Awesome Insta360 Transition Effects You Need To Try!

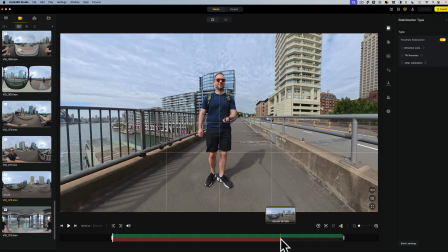So I'm going to go to the start of the clip, select the speed icon, and I'm going to move it quite a way along, maybe around here.
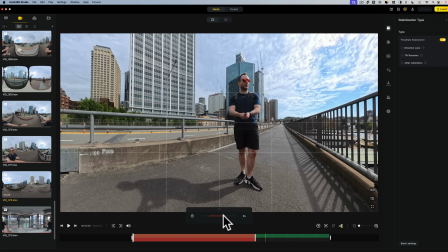I'd say about 3/4. Now I'll speed this up to 8 times. Make sure motion blur is on, and there we go. Now chances are you're making these shots to edit into a conventional video, therefore you'll need to use a conventional editing software,
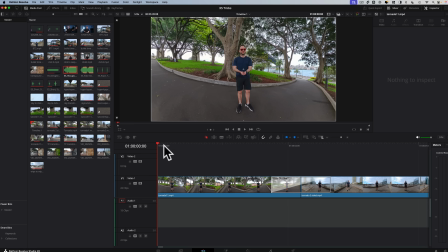and the one I recommend right now is DaVinci Resolve, which is a very powerful editor that can be used completely for free.
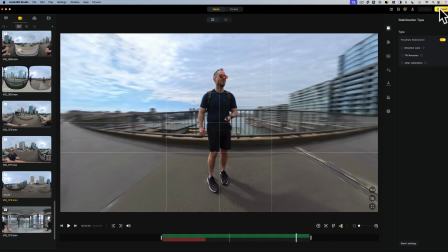I will link it below. In order to get your clips into DaVinci Resolve, you'll need to export them one by one in Insta360 Studio or as a batch if you prefer. To do that, I'm going to select my 2 clips. I'm going to hold down Command or Control on PC. So now we've got 2 clips selected. Then I'll head up to Export.
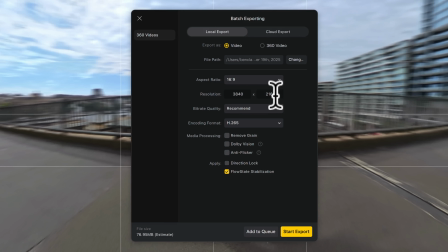I'm going to choose H.265, 3840 by 2160 if you want 4K, otherwise go 1920 by 1080. Choose a save location and hit export. Now I know this is a little bit inconvenient, but it will get faster and faster as you get the hang of editing.
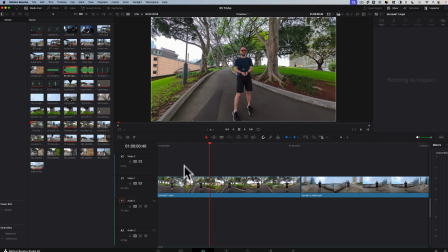Okay, so here we are in DaVinci Resolve and I've imported my 2 clips here one by one.
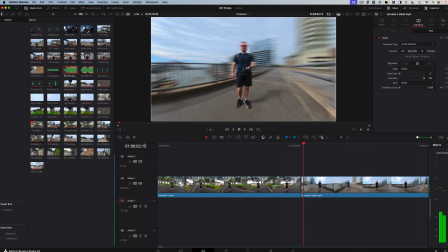So we have the first shot, which is normal speed to fast, and then we have the second shot, which is fast to normal speed.
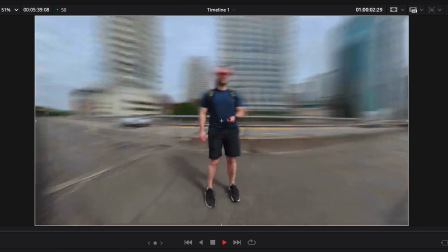And when you watch them one after another, they already transition pretty well together.
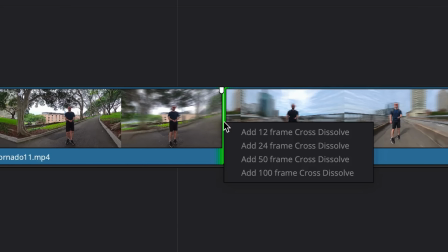But to make this transition even more seamless, I'm going to right click the line between the 2 clips and add a 12 frame cross dissolve.
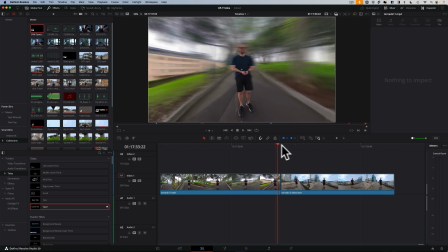To add a smooth cross dissolve, you need at least a second or 2 of extra footage on both clips,
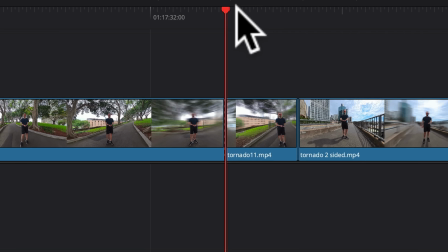so DaVinci Resolve has something to blend together. So I'm going to cut this footage on both clips and completely remove it. So then when I add the cross dissolve, it's now reusing the footage I deleted to overlap on either side of this transition. And how long your transitions are will ultimately depend on how effective it is in selling the transition. Sometimes a long transition's better, sometimes a short one's better, and sometimes no transition at all is better, and just doing a hard cut. So let's take a look at this. Oh, look at that. That was amazing. So if you think about it, achieving these kind of seamless transitions is kind of like a magic trick where you're
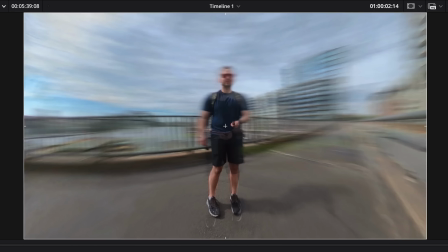blending it in so seamlessly that people don't even realize that a transition is happening.
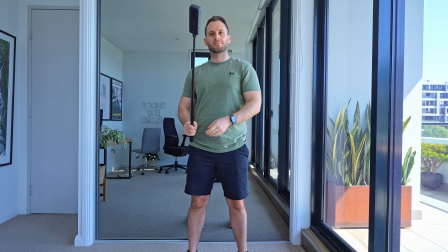The ground transition is pretty easy to achieve. Just hold your camera on the selfie stick either above your head or in front of you and swoop it down close to the ground.
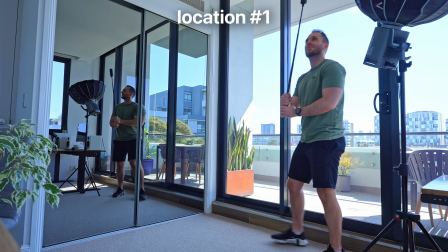Obviously don't hit it on the ground and smash your lens, but definitely get close enough to the ground that the camera can see the texture of whatever's underneath you.
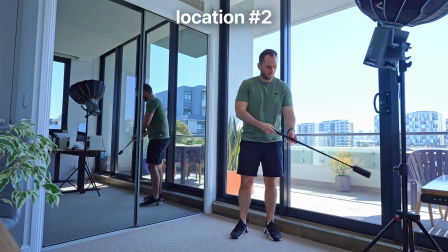Then at your second location, repeat the motion, except the action this time will happen after you do the movement.
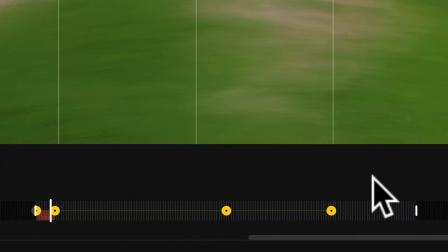So keep it going for a few seconds after. Here's my timeline in Insta360 Studio.
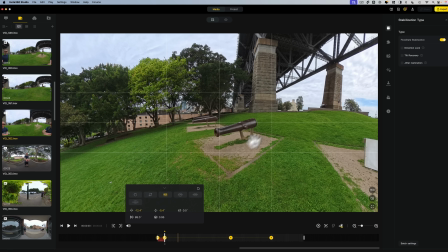It's a pretty simple one. I chose my first frame here, which is on the Canons.
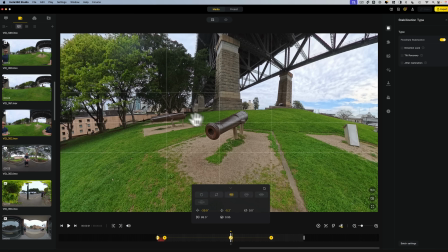My next keyframe was also on the Canons, but moved across a bit in order to have a bit of a sense of movement.
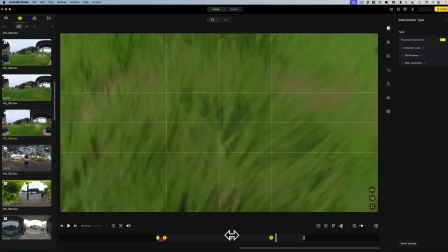Then the next transition was towards the ground. So what I did, if I play this back, is with this keyframe here, I just zoomed in really close to the ground.
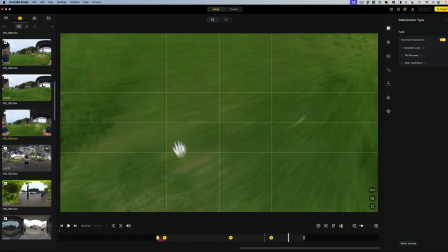So the perspective gets really close in on the motion blur movement here that will allow us to transition easily into the next shot.
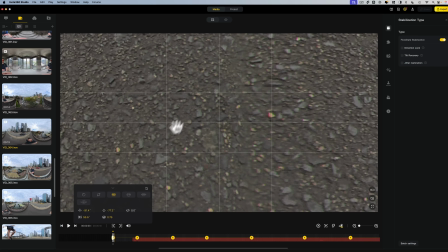And you guessed it, the first frame of the next shot starts the exact same way, zoomed in really close on the ground. As you can see, here I am, and it's zoomed in so far that you can't see anything other than the texture,
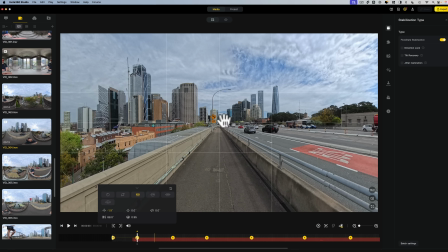which I then transitioned over to a look ahead at the Cahill Expressway here in Sydney,
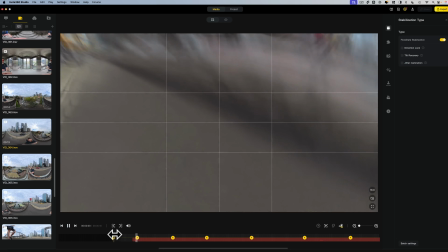which looks like this. And then I went ahead and made a full hyperlapse after that in order to be extra clever and keep this montage going infinitely as long as possible.
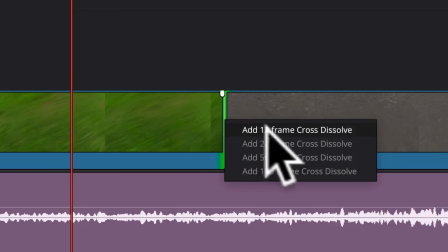Then in DaVinci Resolve, again, all I'm doing is right clicking, adding 12 frame cross dissolve.
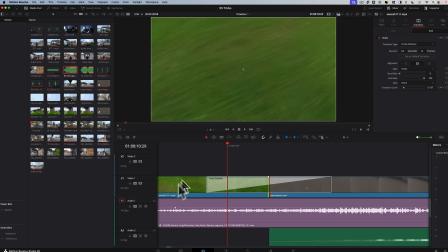Again, you may need to trim just a little bit of either side of the clip to allow for that overlap.
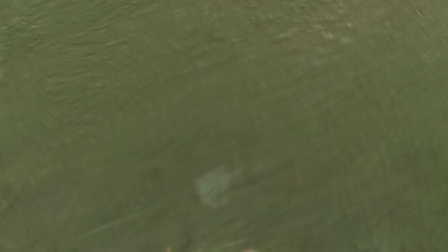Now I'm going to play the transition back, and wow, that worked really well. It's kind of like a magic trick. When you transition so seamlessly, people don't even realize you've changed from one shot to another.
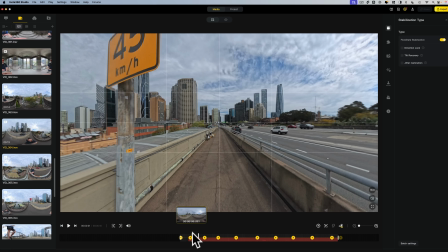So this one was surprisingly simple.